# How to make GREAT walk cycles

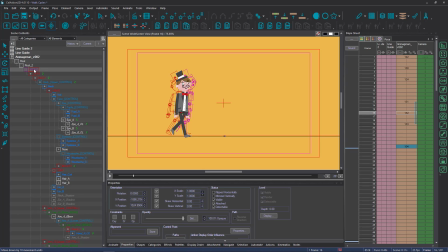I'm going to go to the pants level, and I'm going to move him down a little bit using his hat again as a reference point. And when I think that looks right, I'm going to bend his knee. Here I'm using the limber controller just to nudge his leg up a little bit to cheat it so that it's in the right place.
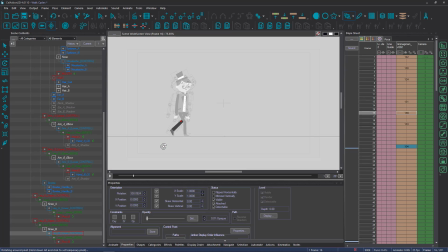And then on the foot that's stepping through again, I'm just going to lift it up a little bit so that it's not going toe through the floor.
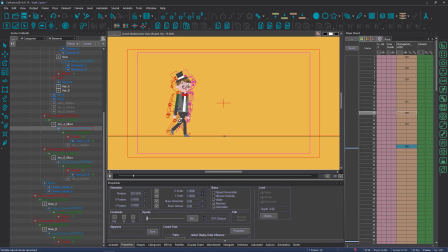And maybe put in a little bit of delay on our arms again. So there we have our two down poses.
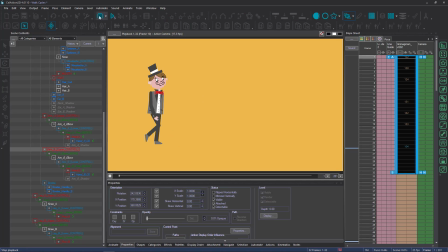So let's play that through and see how that looks. So it's getting a lot more character now, and it's getting a lot more bounce and weight to it.
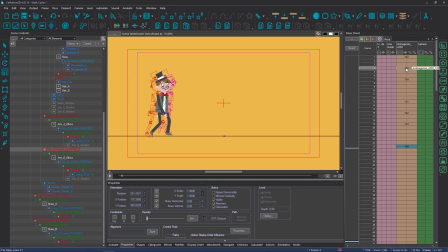So at the moment what we've got is a contact, a down pose, a passing position, and then a contact, a down pose, a passing position, and then the contact that returns us to the beginning of the cycle. So you can see that there's this obvious gap here, and this gap is for the up positions.
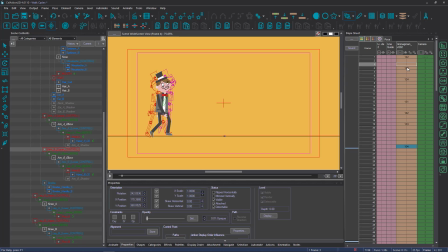So we have contact, down, passing position, and then the ups are generally between the passing position and the next contact position. So I'm going to click on frame 13 and shift and click on frame 7, and again use my Shift F6 for a breakdown.
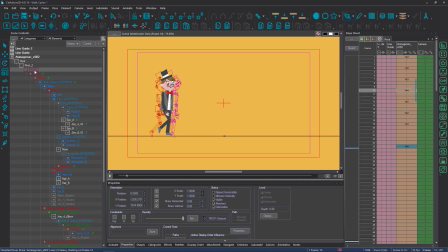And again I'm going to go to the pants level and use the pants level to create my up. So again I'm using his hat as a guide, and I'm moving him up using the arrow keys and control or control and shift to make sure that I've got a little bit of up motion.
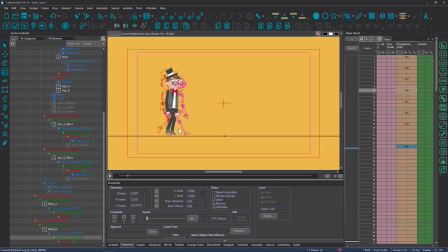And then I need to have a look at his legs. So I'm going to use his limber controller here to make his
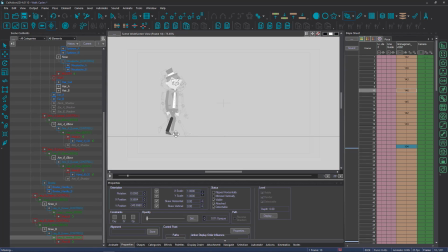foot go back towards the floor to keep that nice and firmly planted.
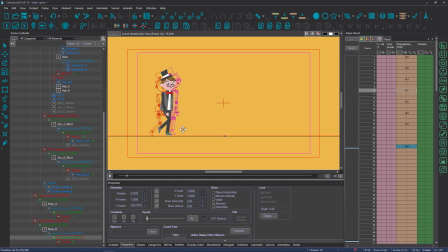So we can see that now he's lifting up and stepping through, which then gives us more impact when he does come to the contact position. So there we've got our up pose, and then we need to do the second up pose. So again, the up pose tends to be between the passing position and the contact position.
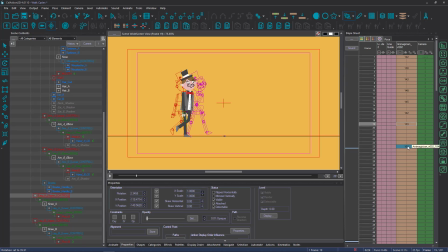So the last gap that we have here is between those two. So I'm going to click on frame 19, shift and click on frame 25, and I'm going to shift and F6. I'm going to go to the pants level and using control and shift and the arrow keys, move him up a little bit.
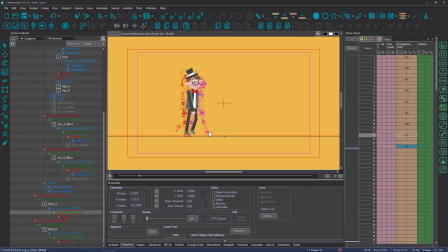And then I'm going to have a look at my legs there and make sure that those are all in the place that I want them to be. And then this foot that's stepping through, I'm just going to make that a little bit more extreme. And then I'm going to check my other up pose and check that it broadly matches.
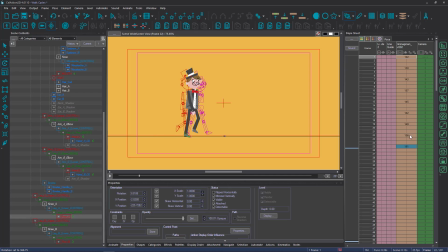So now we have all our different poses for this cycle, and I'm going to color them now. We have all the contact poses I'm going to put as blue. So I'm going to use Control 1 to color all the contact poses. So there's a contact, and then we have a contact on frame 13 in the middle of the cycle. So those are all our contacts.
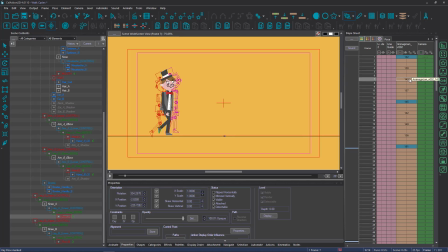And then we have our passing positions, which is what we did next. So I'm going to color those purple with Control and 4. So we had a passing position on 7, and we got another one on frame 19. Then we had our downs. So I'm going to use Control 5 to color the downs.
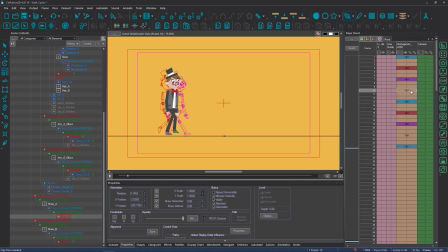There's our second down. And then we had our ups finally, and I'm going to use Control and 6 to color those. So those are the different frames that you need to create a walk cycle. And if we watch that through now, we should have the basic structure of a blocked out walk.
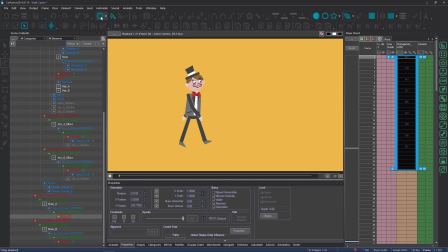So there we go, we've got the basic structure of our walk planned out. So now that I've coloured those and I've got all of my principal poses,
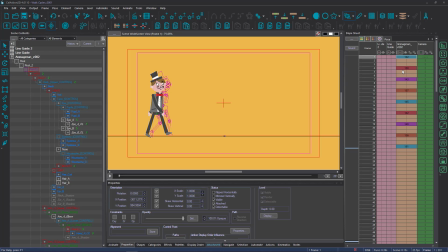there's a few things that I want to do before I actually in between this and then do the final animation tweaks. And the first thing I want to do to get the up and down, the Y movement,
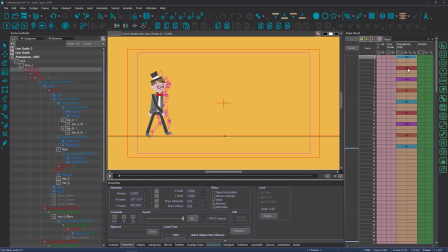all very accurate, is I'm going to use the red column to make sure that each one of these colour pairings match.
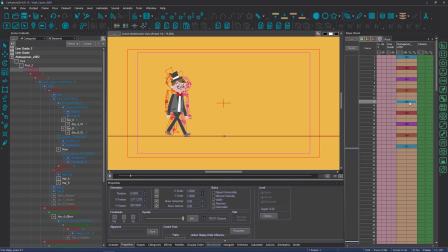So in terms of the Y up and down movement, all of the contacts should be the same, and in terms of the Y movement, all of the downs should be the same, all of the passing positions should be the same as each other,
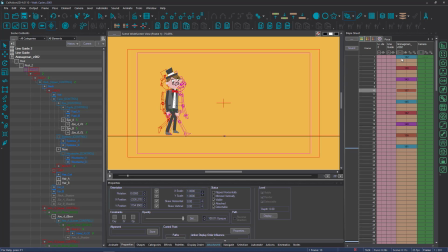and all of the ups should be the same as each other. So to check that the Y movement between those is even, I'm going to go into the red column here. So I'm going to click on the pants level, because that's where I put the Y movement, the up and down movement, and then I'm going to press on this red column.
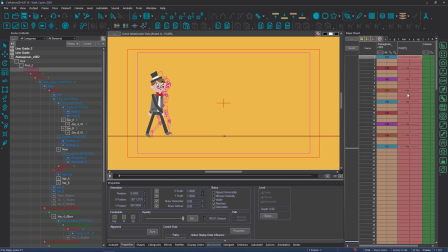And then I'm not just going to press on this red column, because you can see that I can see X, Y here. So it's the movement of moving across and the movement moving up and down. I want to just look at the Y movement, so I'm going to click on this little Y here.
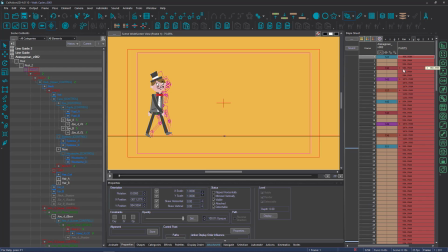And now what that's given me is the actual data for the Y movement for each of these poses. All of these blue ones ideally should match. So this says 994, 994, 994. And because I started with those, I would expect those to match.
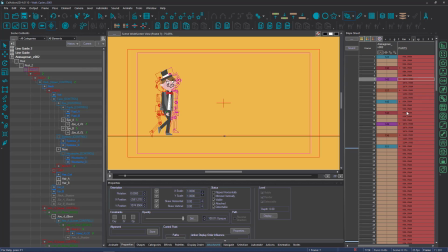And then the passing positions also ought to match, so that's 1874, and that purple passing position also 1874, so those match. And then I just need to look at my red downs, so that's 984, and the second down is 984.
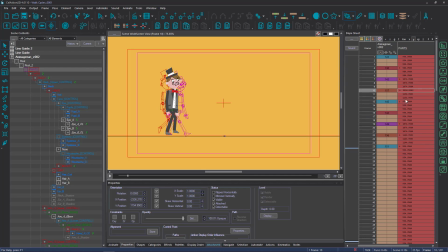And then I need to look at these orange ups, so that's 1154. And actually this second orange one, I've actually guessed wrong when I've been using my Control Shift and up arrows. And this is 1144. So all I need to do is actually move that up by one little click.
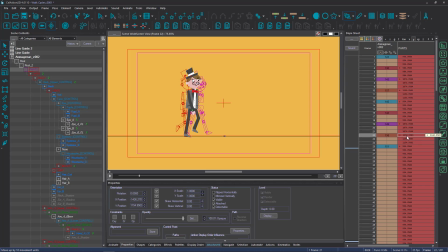And then I click off it and you can see that that says 1154. Now the reason that you want these colors to match each other is just so that the cycle for each step is even. If you had a character with a limp or a peg leg or something like that, then you wouldn't necessarily want these to match because you'd want an asymmetric walk cycle.
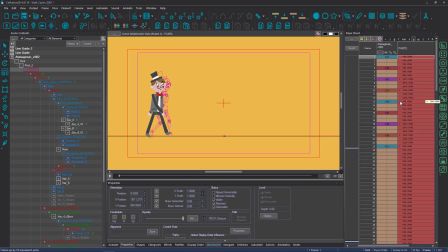But if you introduce asymmetry into a normal character's walk cycle, it does start looking like they have a limp. So that's why you need to be so careful when you're doing this, that these color pairings, the ups, the downs, the passing positions and the contacts, that the Y movement of all of those actually does match.
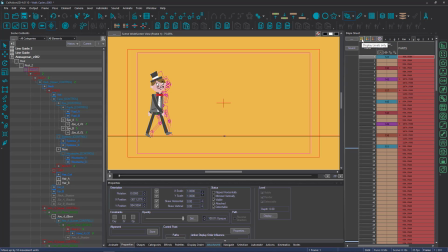So now that I've checked that, I can close my red column by clicking on the yellow columns up here and go back into this mode. So the next thing I want to do is just add a tiny bit of head movement to this.
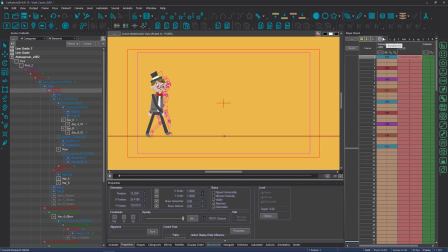So if I go into the red column for the head, and I'm just going to press the plus here, which shows all of the data on the head, you can see that there's no data on the head at all, which means that although the head's being pulled up and down by inheriting movement from the body, the head itself is not doing very much.
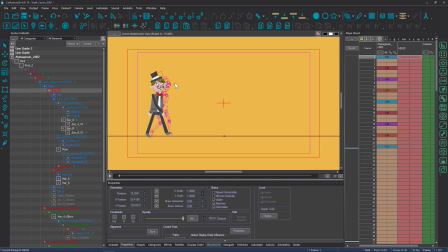And I just want to introduce an incredibly subtle bit of rotation to that to help this walk cycle along. So I'm just going to start moving the head just to have a little bit of movement there. So as he moves down, I'm going to drag the head back a tiny bit.
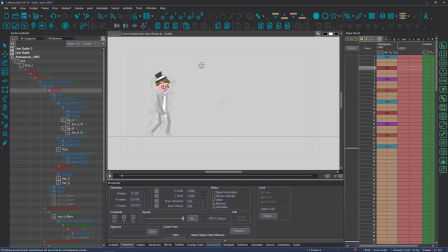So I'm only using rotation on the head here, and it's only extremely subtle. And then as he stands, I want the head to start coming forward.
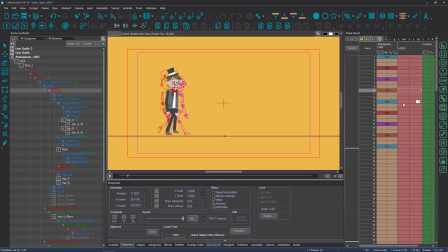And as he's at his highest point, the head's at its most forward point, and then he steps down into the contact, and I'm not going to change the contact. And then he is in his down position where I moved the head previously back a little bit. Then he's in the passing position. Then he's in his up position.
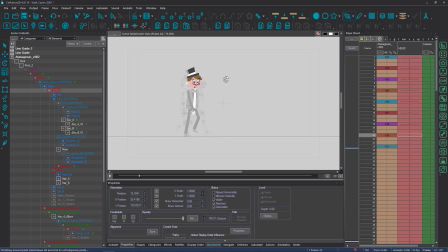And I'm going to move the head a little bit forward again. And then I'm not going to change this contact.
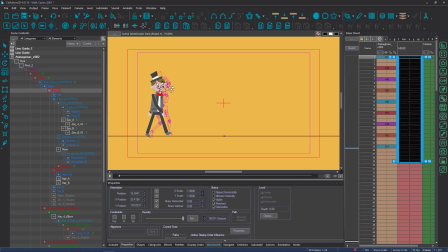So now we've got a tiny bit of head movement in there. We'll play that through, but probably at the moment in blocking stage, we won't actually be able to see that head movement. So the last thing I'm going to do before I in between this is I'm going to actually start
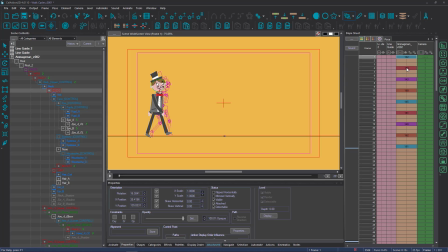favouring the arms a little bit so that when I in between it, they won't be too even. And by favouring it, what I mean is, here's my first pose, and my second pose, the arms are starting to move back. And so I'm going to make the arms on frame 4 closer to frame 1 than they are to frame 7,
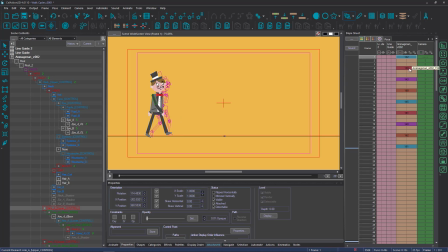because at frame 7 they've started moving faster. So the main arm I'm looking at here is actually the rear arm, because that's moved quite a lot there.